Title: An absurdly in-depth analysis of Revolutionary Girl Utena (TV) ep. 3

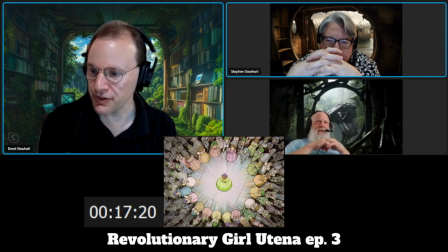Interesting also,
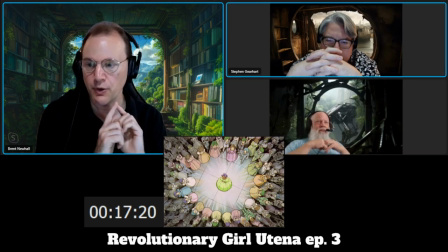so an easy animation trick is to make your character a different color than people around you.
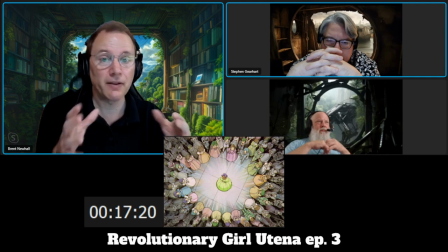So famously at the opening of Beauty and the Beast, Belle is the only character wearing a white-blue outfit.
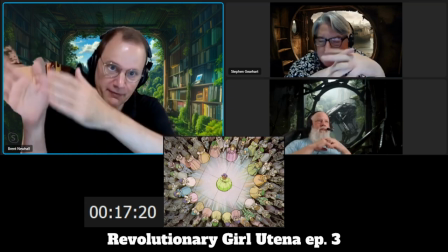everyone else is a different color and so you can very clearly see who bell is they're not
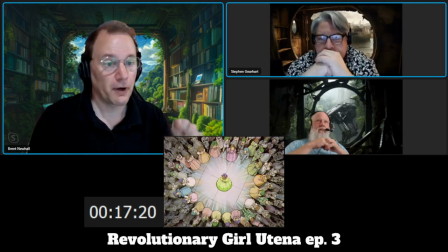really doing that with anthe here though um there are other girls with green dresses and so forth
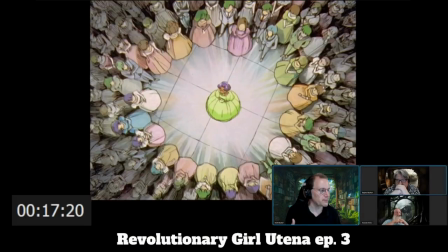which i think works well in this because again it makes anthe feel more like um uh she's not
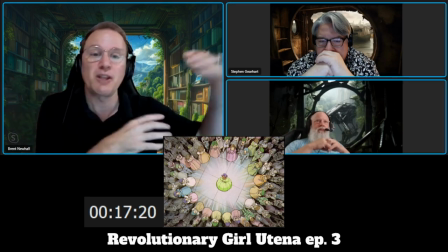special right she is like somebody somebody else she should be one of the onlookers as opposed to the central character dan
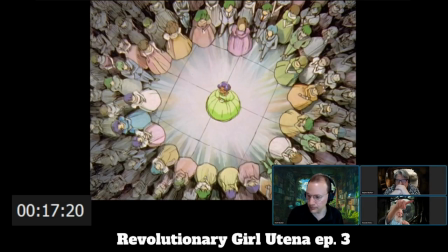is actually if you look at some of the crowd right at the bottom of the screen you'll see another girl purple hair green dress yeah that's true green dress green dress purple hair pink dress purple blue so you have these same kind of colors going on yeah
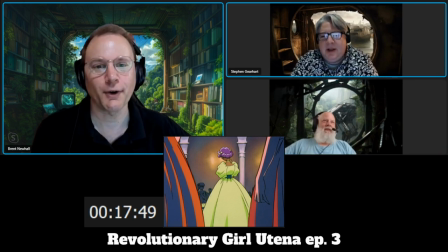it's your brother lady what's up with you so why do we do this so so i'm just gonna say
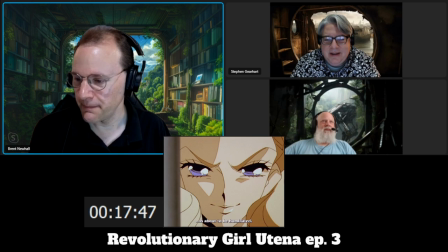um we'll go back a little bit um get the actual line there um
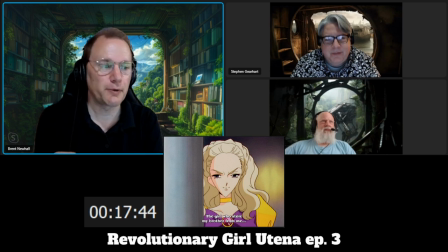so those who say that the whole bro sis thing is recent haven't watched it yeah
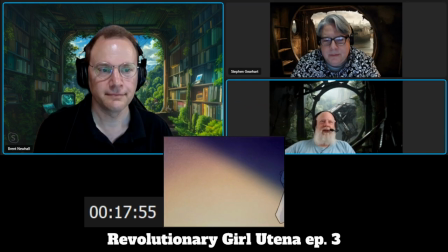yeah they're in middle school that's a bottle of champagne huh okay i should point out um uten and anthe are in middle school uh
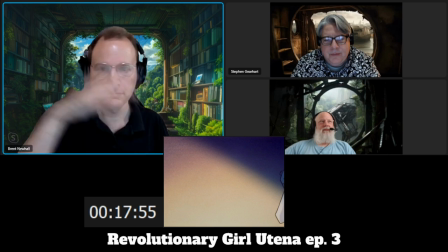the student council was presumably in the high school area. So they would be potentially.
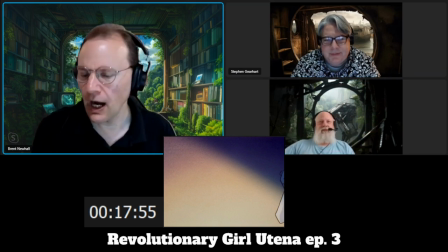And it could be just sparkling cider. That's true. Yes. That's very true. Also to that point, I don't know for a fact.
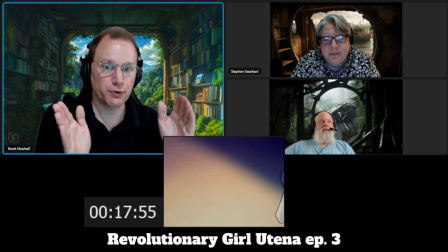I'm assuming this is a three-year middle school, three-year high school. Okay. So, you know, and these are like last year middle school. Anthony Newton are like last year middle school students.
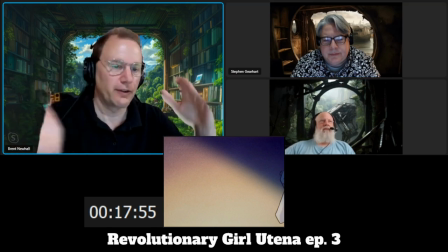So a little older than, you know, they're not 12,
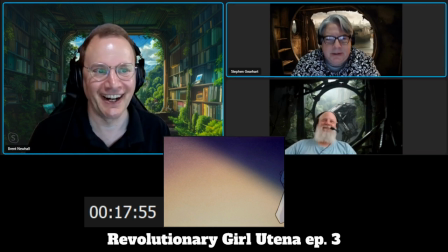in other words. they're not in fifth grade right yeah right yeah i do kind of a childish prank very childish prank also
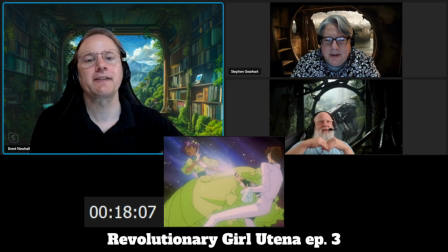the somewhat obvious physical sexual metaphor here like let's put that on the table right oh okay um oh look look at
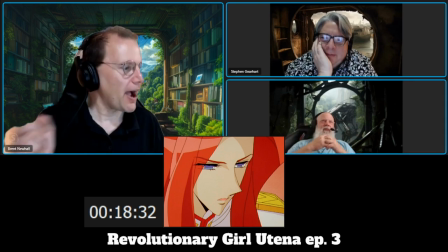that someone actually said no to you yeah i've never checked it what just calling that out
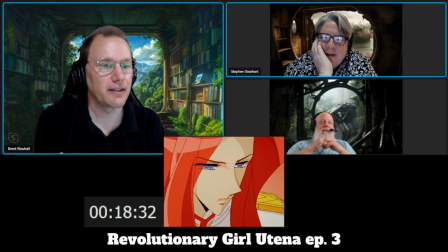he is clearly surprised that she is refusing to go along with this
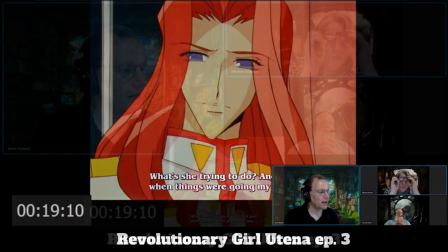notice Toga's reaction here he doesn't approve of what Nanami is doing which is good
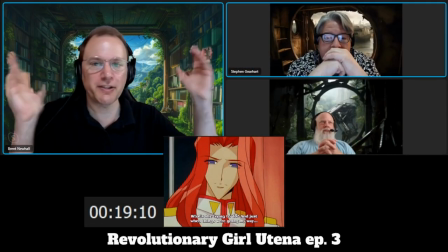but also the reaction is oh this screwed things up for me yeah
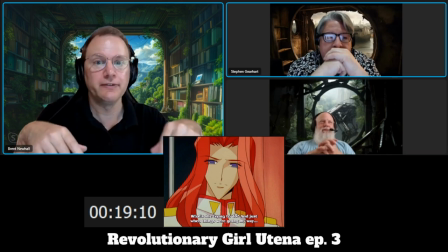no concern for Anthe just ah bad timing
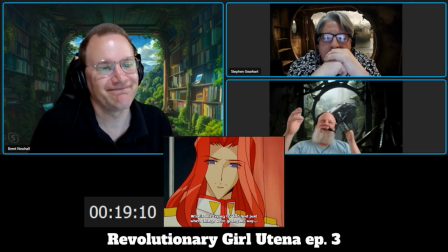I was about to get her just where I wanted her and
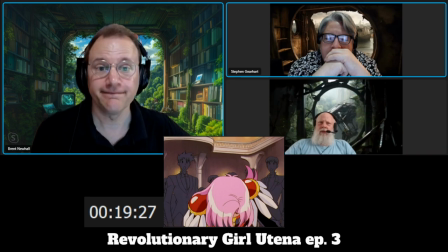she's in full dueling outfit it she is this is not her regular just suit jacket and thing she's got the little skirt going on the epaulets the whole thing yeah yeah i thought you only got that during transformation yeah
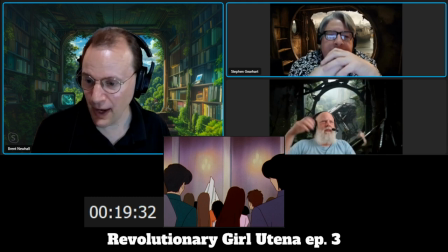apparently she decided to bring that with her or something i don't know oh what the hell
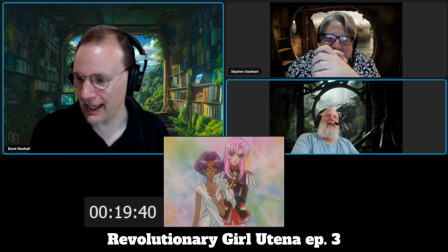you're a prince and apparently a seamstress yeah apparently yes um all right a few things to note here again a very
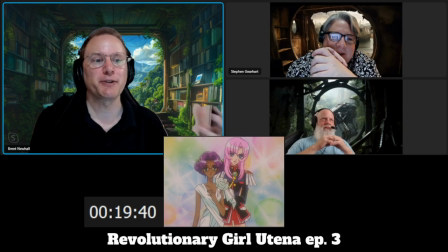childish imagined solution to a problem you know yeah very very simple cloth